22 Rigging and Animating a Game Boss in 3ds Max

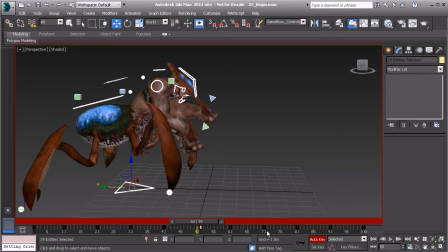So on frame 50, again, we can go ahead and create a key. We should already have one, but let's just be on the safe side and lock all of our poses down.
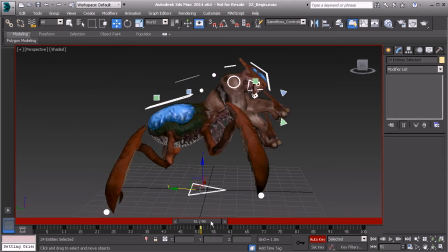We most certainly need to do that on 51 where the global control pops back, because remember, we locked down a pose on 60, but we now need to do that on 51. Alright, sweet.
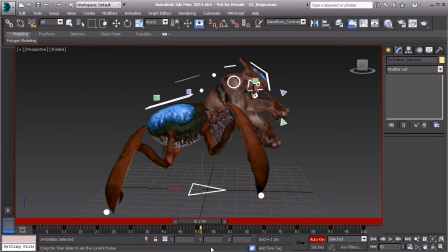So once that has been locked down, we can basically go ahead and start to clean this up a bit more.
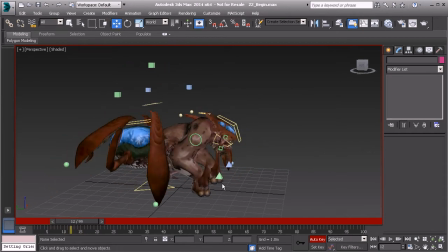Alright, so let's go ahead and start to kind of fine-tune things. We can start with the creature's arms. Just taking a look at our timing, we know that the right arm should plant much sooner than the left. Remember, the left is dragging behind just a bit.
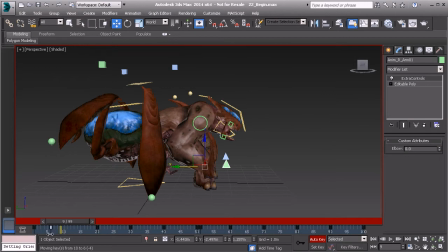So we can go ahead and take this pose now on frame 10, and we can just kind of drag that back a bit so that the arm plants sooner.
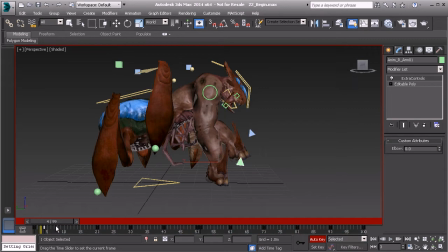Probably want to drag that back just a bit more so that there's weight when it does plant. Great. And now from here, we can go ahead and basically lock down this pose. So I'll go ahead and take this key on frame 4.
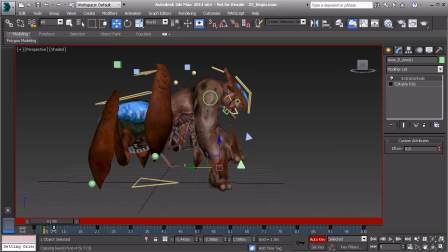Let's hold down Shift, and we'll go ahead and drag to create a clone of that key, and we'll drag it just a few frames over to our right so that we have a few frames where that arm is going to remain locked down on the floor.
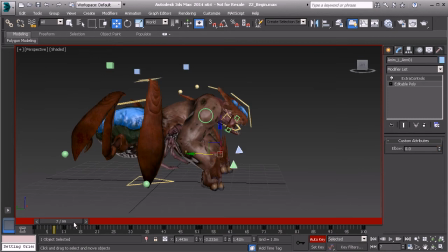All right, from there we can go ahead and grab the left arm, and we can make sure that on about frame 7 that it plants at that point. So just a little bit sooner so that there's weight.
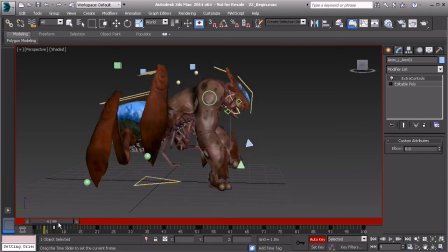We don't want everything happening at the same time because that would not only break the illusion of weight, but we'd also run into twinning issues. So just as we've done before, where we've made sure that the arm is planted,
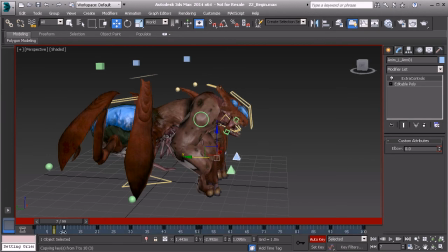let's go ahead and hold down Shift, and we'll drag to create a clone of the key on frame 7. We'll just go ahead and add that to frame 10, just a few frames after, as we've done with the right arm. So boom, that plants, the next one plants.
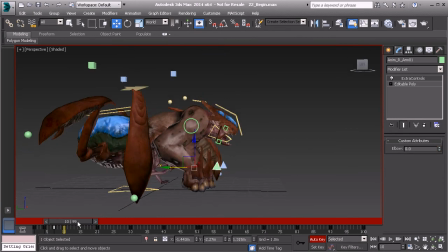And now we can go ahead and work on the right arm again, just making sure that we bring that up at the right moment. So let's say we go ahead and take the pose here that we have on frame 20, and we'll go ahead and basically bring that up to about frame 12.
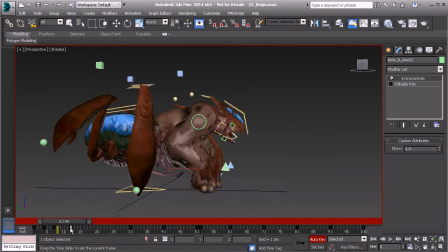So take a look at the timing here. Looks pretty cool. I'd almost like to go ahead and maybe delay this key just a few more frames so it's not brought too high up. So we'll go ahead and set this to about frame 15. Very nice.
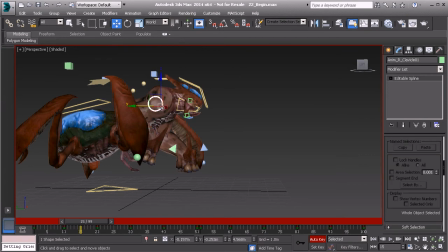And with a change like that, we also want to adjust the clavicle. So what's great is that we already have a pose on frame 10 here.
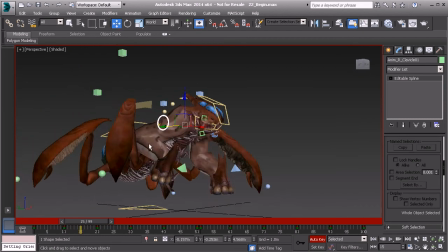Let's go to frame 15. And since that arm is coming up, we want the clavicle to rotate up.
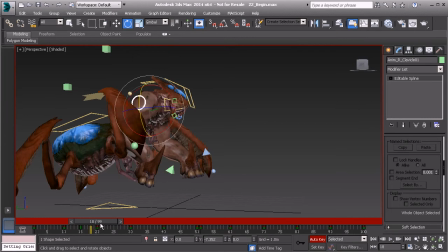Great. And now, we basically want to make sure that the arm will plant at the right moment.
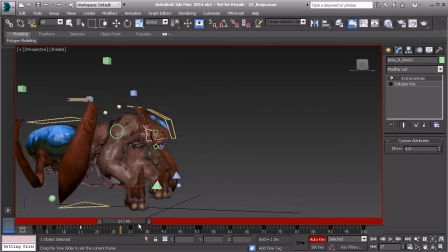So let's go back to that right arm. Let's make sure it plants a bit sooner than frame 30. We could also have it hold in the air for a bit longer before it actually plants, so it looks like he's really stomping on the floor as he pushes himself back.
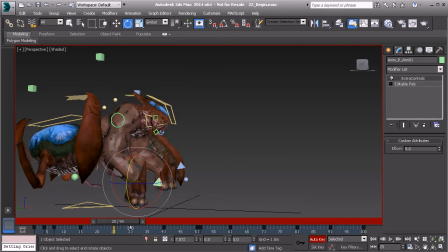So let's take this pose on 30, and we'll bring that to about 25.
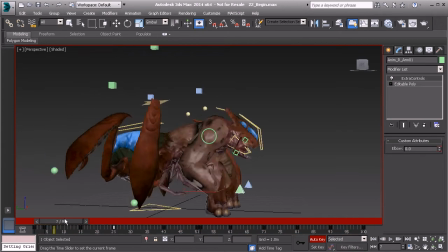Again, using the right arm control. Great.
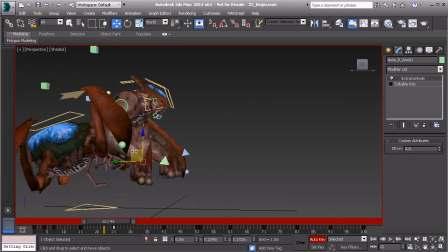Now on about frame 22, we'll go ahead and lift up that arm just a bit more so that by the time it comes down, it's going to be a hard hit.